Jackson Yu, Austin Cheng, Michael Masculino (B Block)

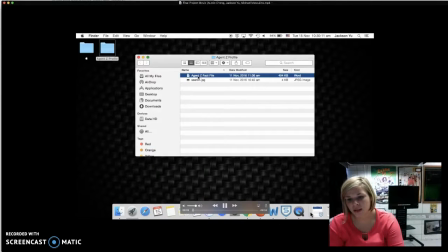[0:01]
So it would have been nice to have some sound on the top of this.
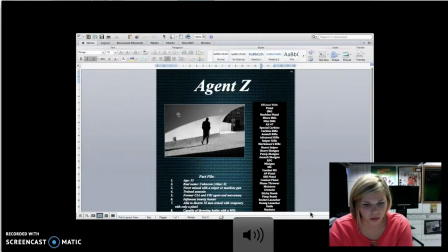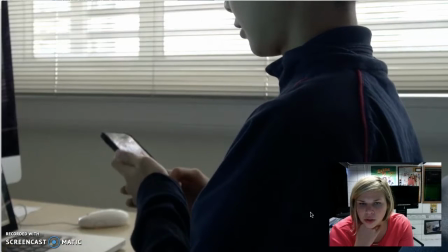[0:11]
There's no non-diegetic sound, which doesn't quite help.
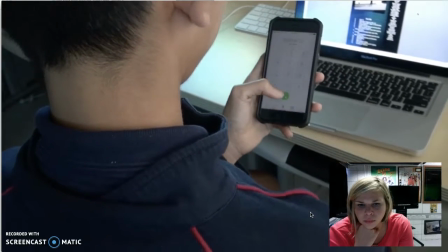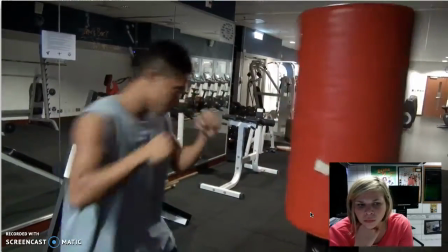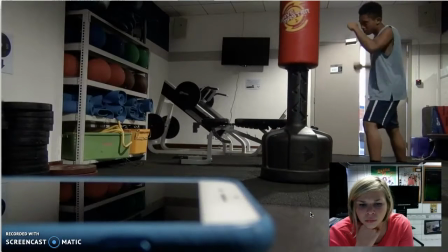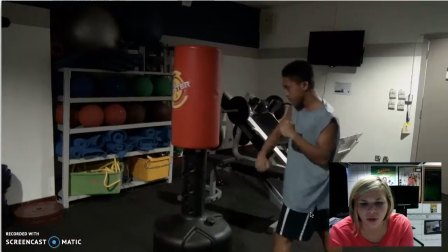[0:31]
This scene goes on for a little too long.
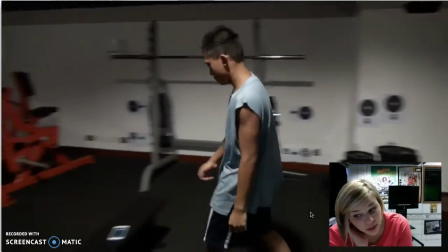[0:36]
But overall, I like the change of perspective and how you guys had the camera right down by the phone.
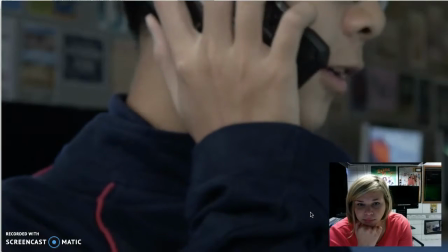[0:41]
That was kind of a nice shot.
Agency. It's a pleasure talking.
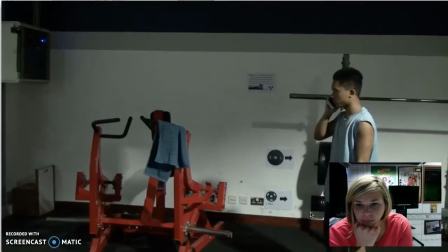[0:47] I'm looking for a job to do that, and I think you are the man we're looking for. You must be doing a lot of research to know about me.
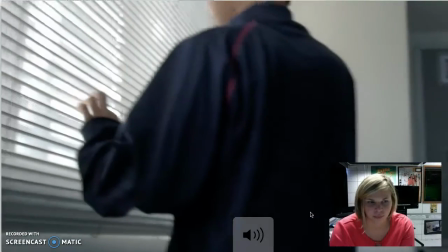[0:58] We are hoping that you will embark on this mission to recover some lost and confidential files in an abandoned school in Hong Kong.
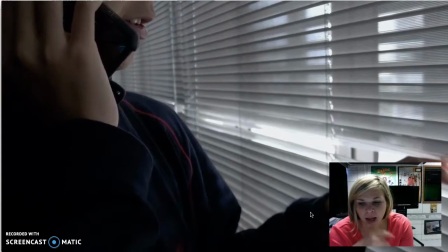[1:06] In return, we'll give you $10,000.
I like how you guys cut off his eyes and just showed his mouth.
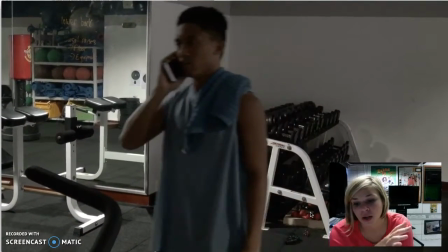[1:11]
That's very typical of the action genre as far as the agent who's requesting the hit or the action.
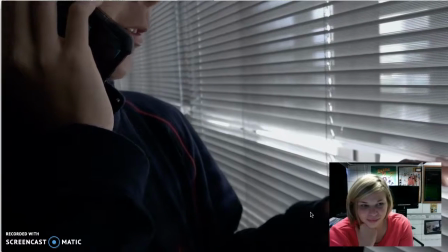[1:17] We'll be in contact soon.
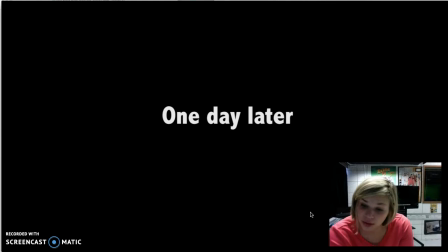[1:22]
I like how you guys are giving some kind of time frame.
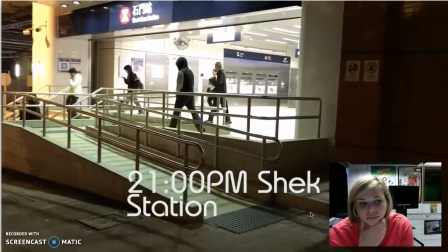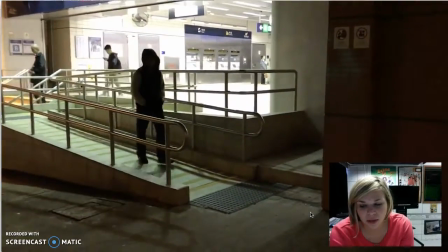[1:32]
This font could have been a little bit different as far as like a Mission Impossible type font.
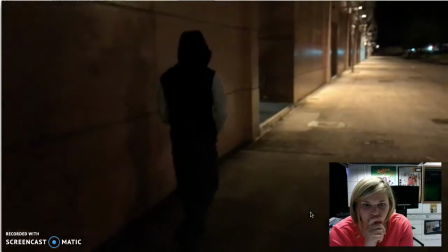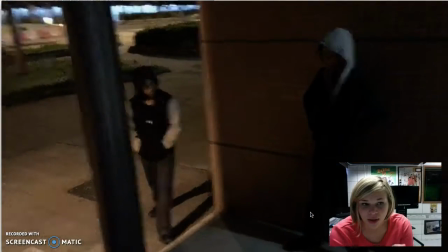[1:43]
It's nice that you guys shot this at night so that it's nice and eerie.
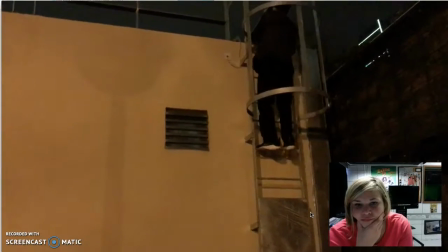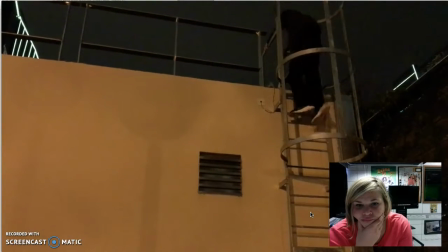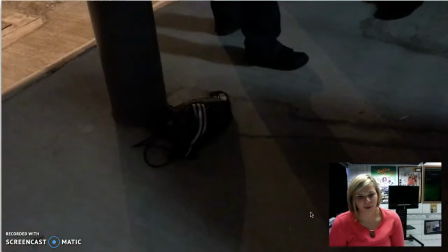[1:59]
Ooh, a mystery. You guys need some audio gain here because we can't hear what they're saying.
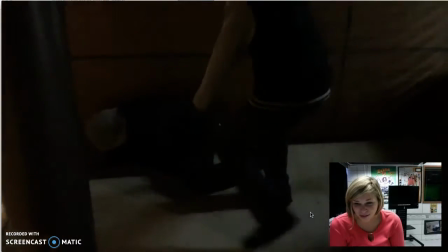[2:10]
You guys needed some sound effects there because we didn't hear the gun go off.
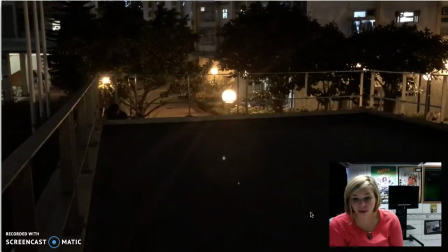[2:16]
That's a nice shot though, right there, with him looking up, saying, "Who did this?"
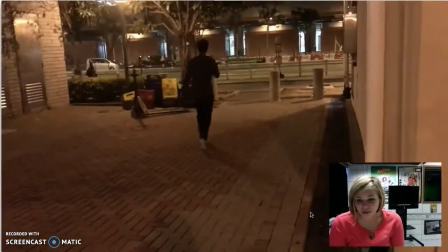[2:24]
Finally, we're starting to get some non-diegetic sound, but we needed it earlier on.
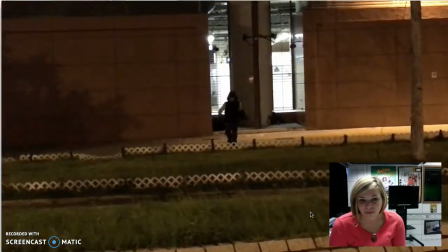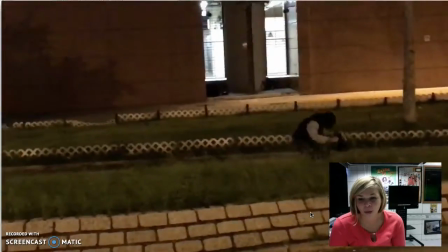[2:35]
Whoa, barrel roll.
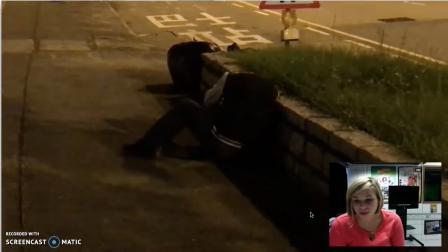[2:41]
Okay, now we're starting to hear some gunfire, and this is much better.
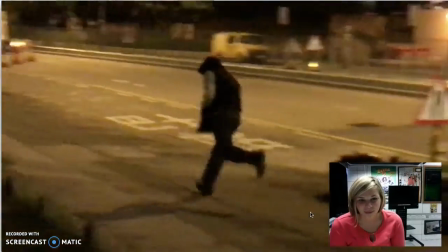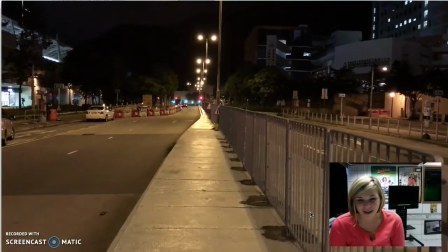[2:50]
Neat little gunfire effects. I see you guys went into After Effects and tried to pick up some of those.
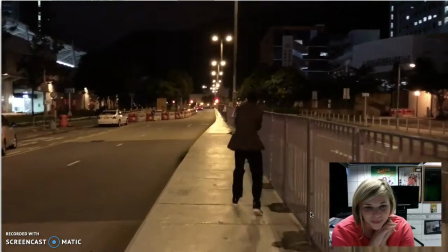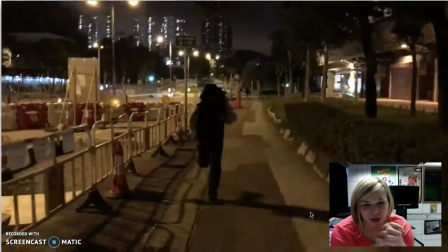[3:02]
These are good angles.
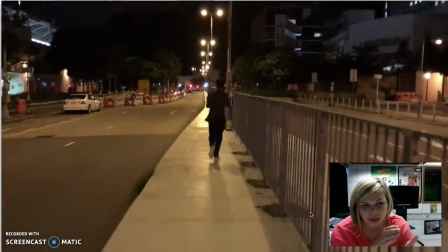[3:04]
But the continuity of it is a little off because he's running on one side of the street and he's shooting on the other side of the street.
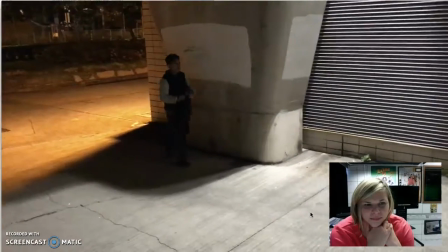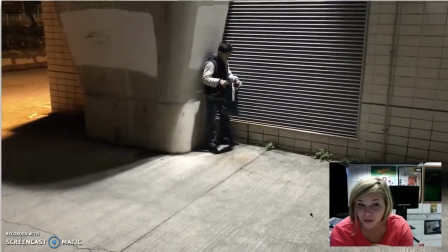[3:19]
The lighting here is actually a really good place for this.
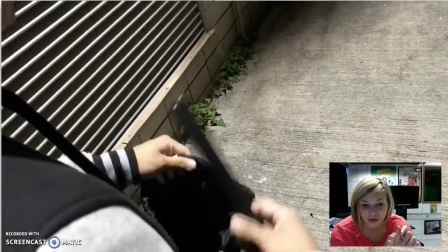[3:24]
You guys chose this well.
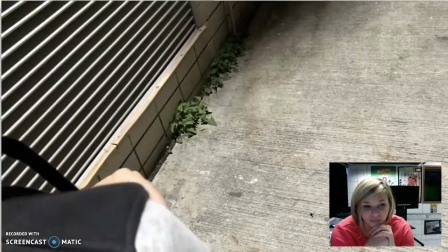[3:30]
The over the shoulder is a good angle. But I would like it if you would like switch it up real quick.
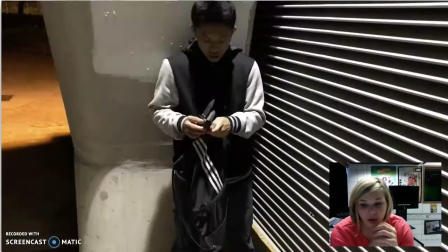[3:37]
Shorter clips.
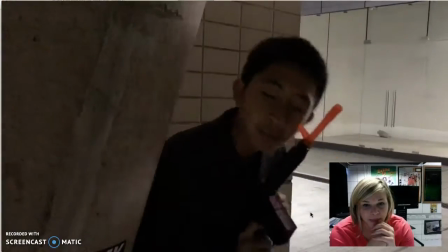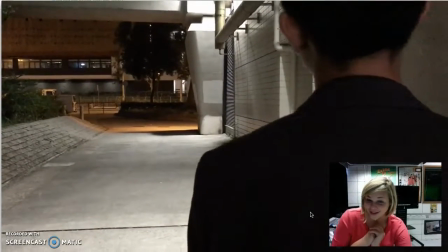[3:47]
That's great. Good job on that one.
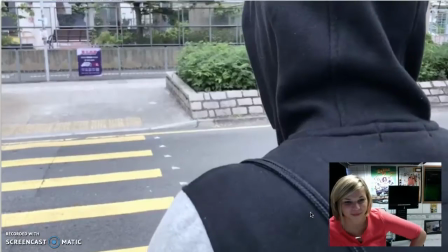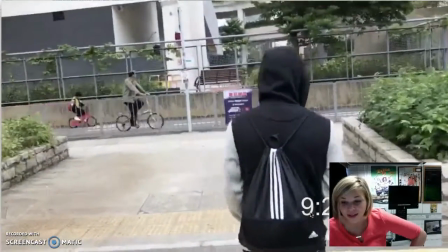[3:55]
I appreciate that you guys are continually giving a time frame to when things are happening.